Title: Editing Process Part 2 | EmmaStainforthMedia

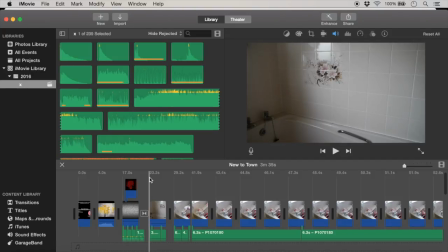like I said before, I was going to do another editing video screen kind of recording for when we put in the new
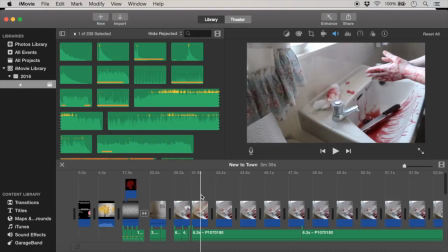clips for our film opening, New to Town.
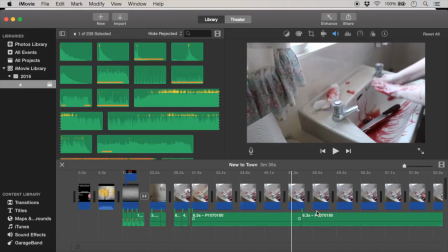So I think up until all this section, everything has stayed the same.
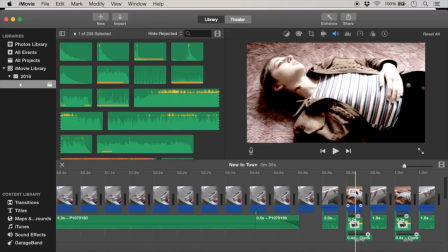But then here I've changed out the picture of the bloody knife to the dead body.
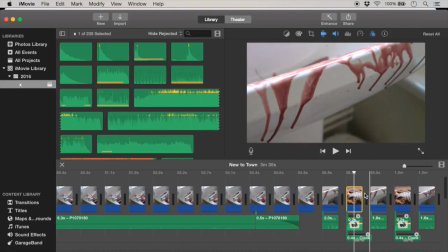And this just flicks for 0.2 seconds. So if I just play it, it's like a really quick, just kind of puts the image in your head, but not enough for you to really get an idea, so it kind of gets the audience guessing a bit more.
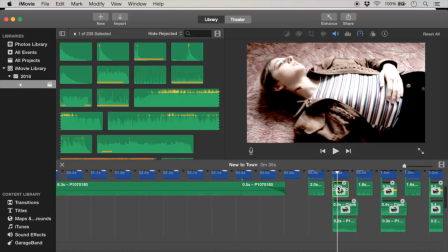And then originally I had put in this sound, which is a skid, I believe, which I um, made it a lot faster and louder.
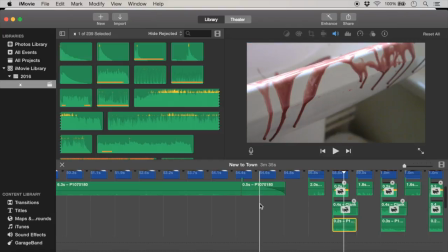And then I've added in a clank sound effect and the sound effect of the knife dropping, and I've raised the pitch.
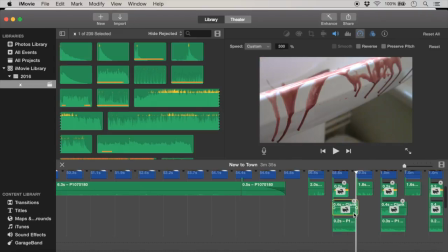Oh, I've raised the pitch of these, I think, to the highest level, made them faster, so they're not really detectable as the sounds,
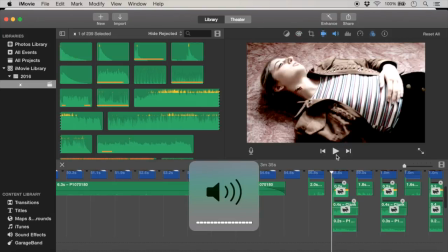but they add kind of a depth to this sound here. So if I play it, you'll be able to hear it.
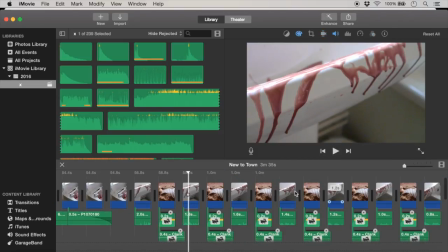It adds a shocking kind of sound, and so I've done that on all of them to add a bigger shock factor, really.
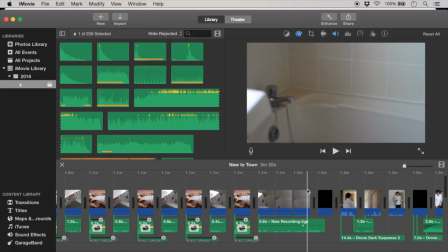And so here I've been very opposed to adding transitions the whole way through because I think they really break the verisimilitude of it, and I've kind of added them in and seen what it's been like and really not liked it. So here I've added a fade to black for just under 2 seconds.
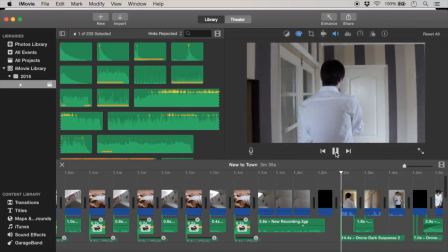There's no reason why it's 1.9 seconds, just to break it up to kind of show the passage of time.
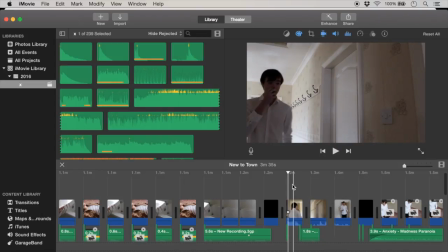And then this is the new section, which is more, has dialogue in it.
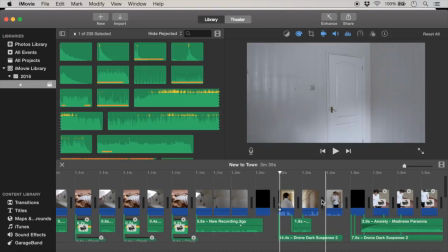Not a lot of dialogue, but a little bit. And we see the
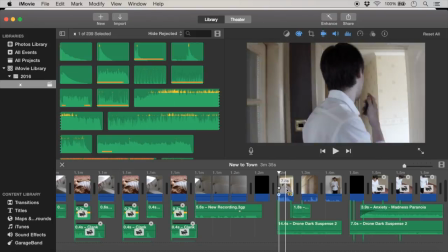detective walking through. Well, I'll just play it for you.
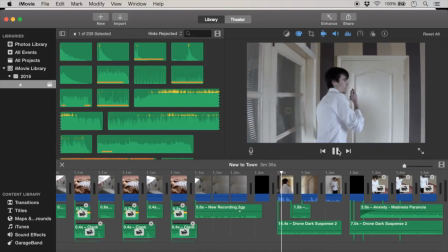Anyway, there doesn't seem to be any suspicious activity, so I'll be over in 5.
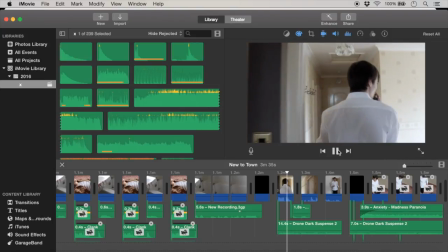Just noisy news, I think.
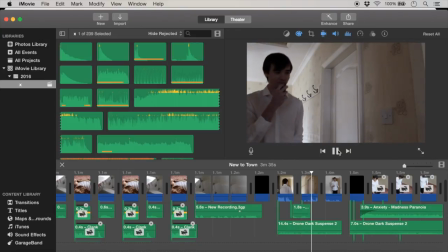Alright, over and out.
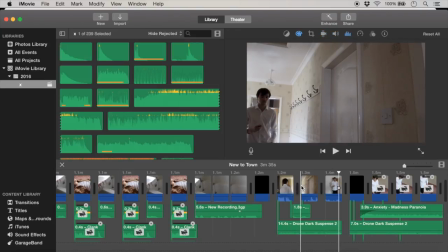So as you can see, it's like him walking through a passage and through a door.
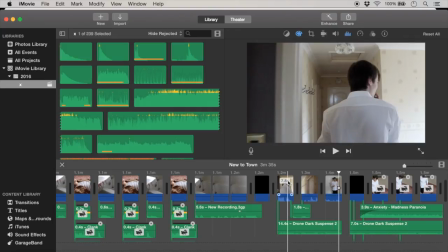So we've just cut in between. We filmed a lot more either side of this, but we've got him walking through there,
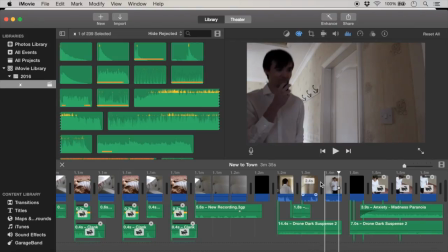and then cutting to him walking towards the camera, and then through the door, just to kind of follow him,
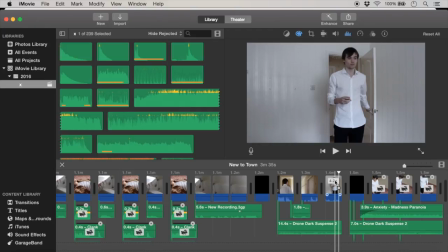but in a very natural kind of way.
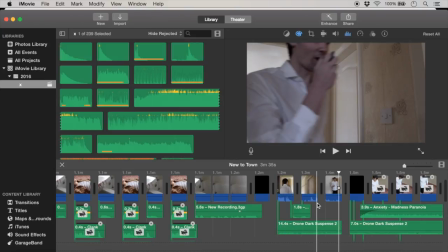And here I added just the sound of a walkie-talkie because I tried recording an actual message, but it just didn't sound right.
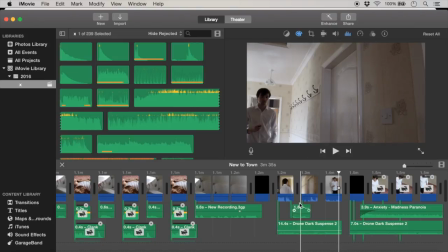So here's just the it's called walkie-talkie. I don't know what they call it, but you can find sound effects for that.
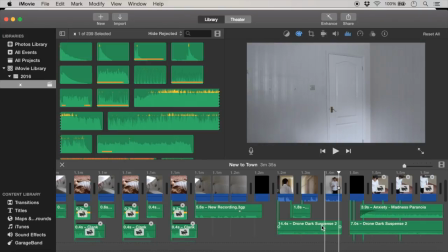I got that off iMovie. And then underneath all this, I put the drone dark suspense
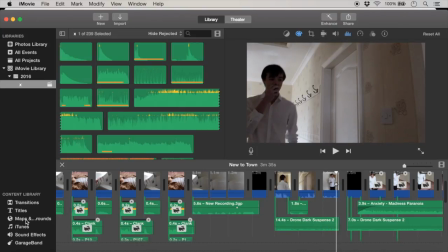music, I think, or unless this is a sound effect, I'll just see.
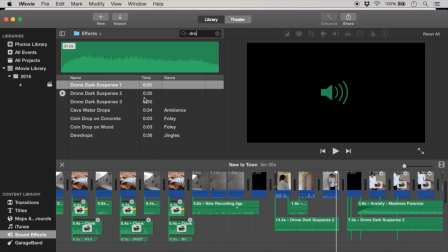No, this is from the iMovie library for sound effects.
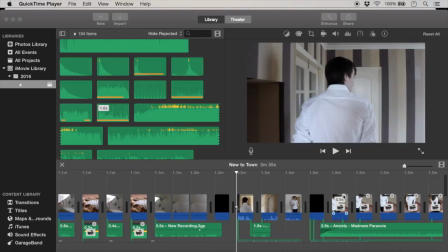So I've added that underneath. So as I was saying, so we've added the drone sound effect across all of this, and here,
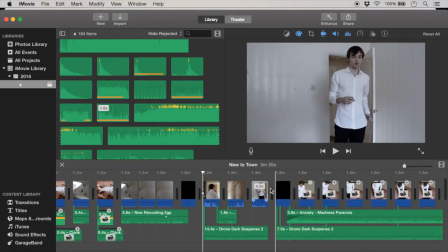after this section of kind of the dialogue, it cuts to black again to break it up,
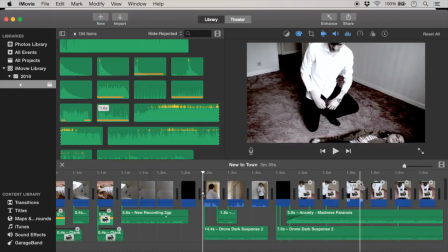and then on these sections, I've added this filter,
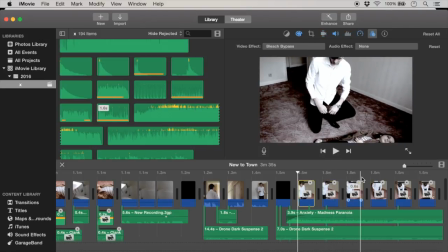called bleach bypass, and it kind of just gives it this whole weird unworldly effect. And I cut it so it's all very jumpy to kind of add panic to it because he's just found a dead body.
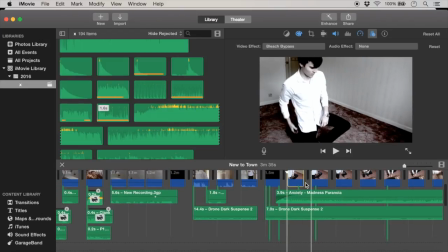And in these sections I've added the drone sound effect as well as this song called Anxiety Madness Paranoia, which is from the YouTube audio library.
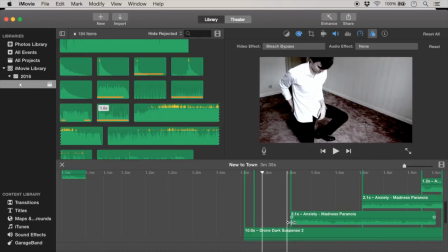And I've actually doubled the sounds up just to add more intensity to the whole thing.
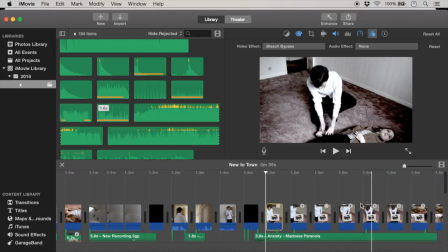And as you can see here, there's a lot of like different sound going on because I cut it up so it got louder throughout,
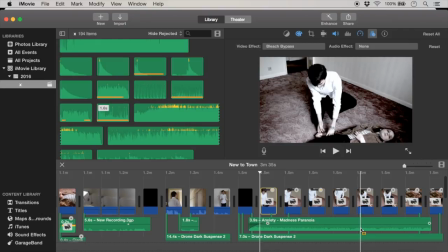but then I ended up changing it a lot, so it's ended up overlapping a lot, but it creates more panic when it's played, which works really well.
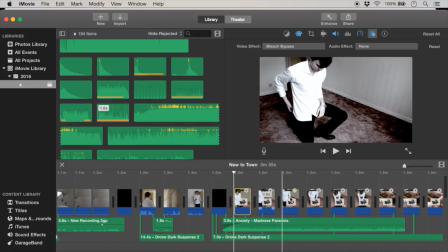And these sections I've just sped up a bit to kind of add the panic again. And
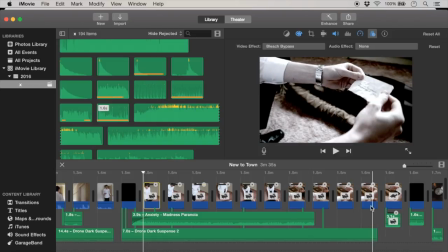then here I'm just left with the drone because I thought that added a nice like calm after the storm effect,
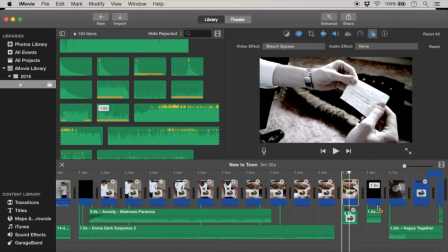and this is slowed down to again that sort of vibe, and then it cuts to black again, which I think works well to break up the whole thing.
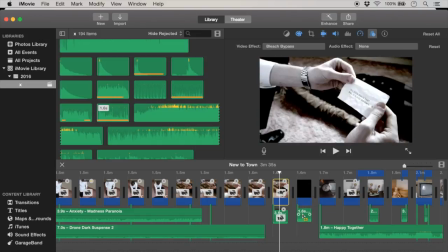And this is the section where I added the
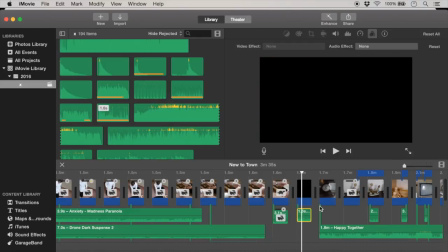uh radio thing. No, what's it called?
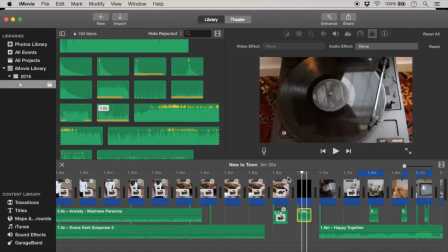The record player static before it goes on because it just breaks it up nicely.
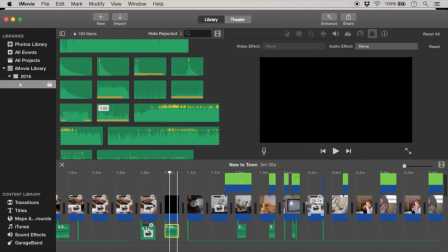And then here it's all the same, pretty much. Actually, that's untrue.
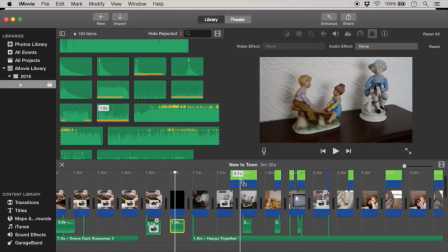I've changed a lot of the mortem, not the titles because there really wasn't enough.
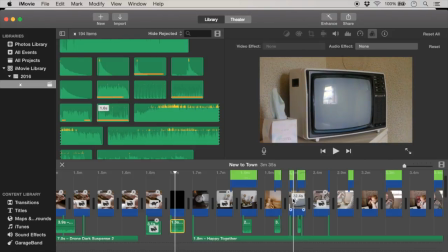And here I've changed. This is the extra clip we added in, and as you can see, there's no camera in the reflection this time, which is good.
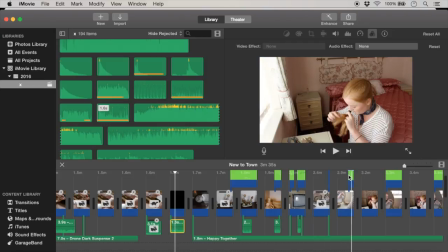And like I've added black text there because it's easier to see. So a lot of this is quite similar.
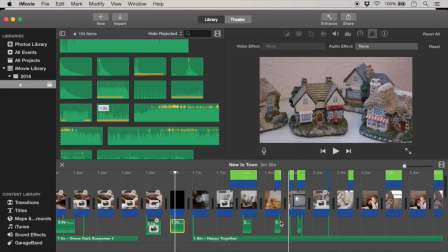I've kept the
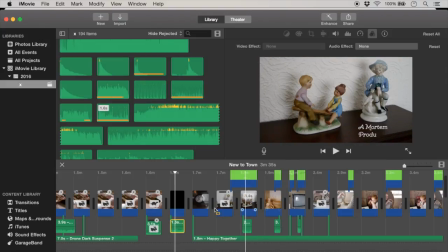typewriter sound effect here just to link to the note that is found here because that's written in typewriter font.
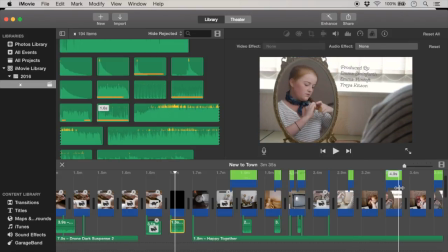And then here some more text is added, but this is not added with any sound effects just because this is when the character's introduced,
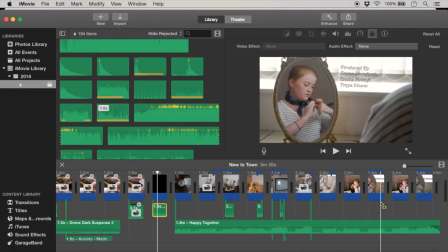and I thought it would work better if you could just, it didn't distract at all from the character. I don't think in these sections that's such a big deal.
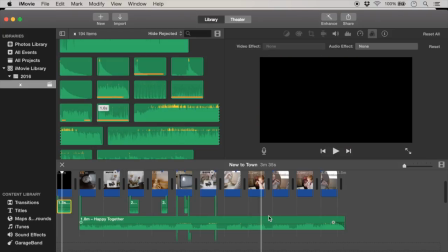And then of course Happy Together is playing over this as well, so that's very similar, and that's all we've done really with the editing.
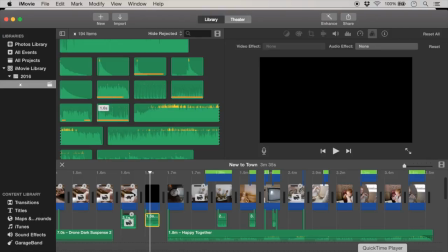It's not changed a great deal, but yeah,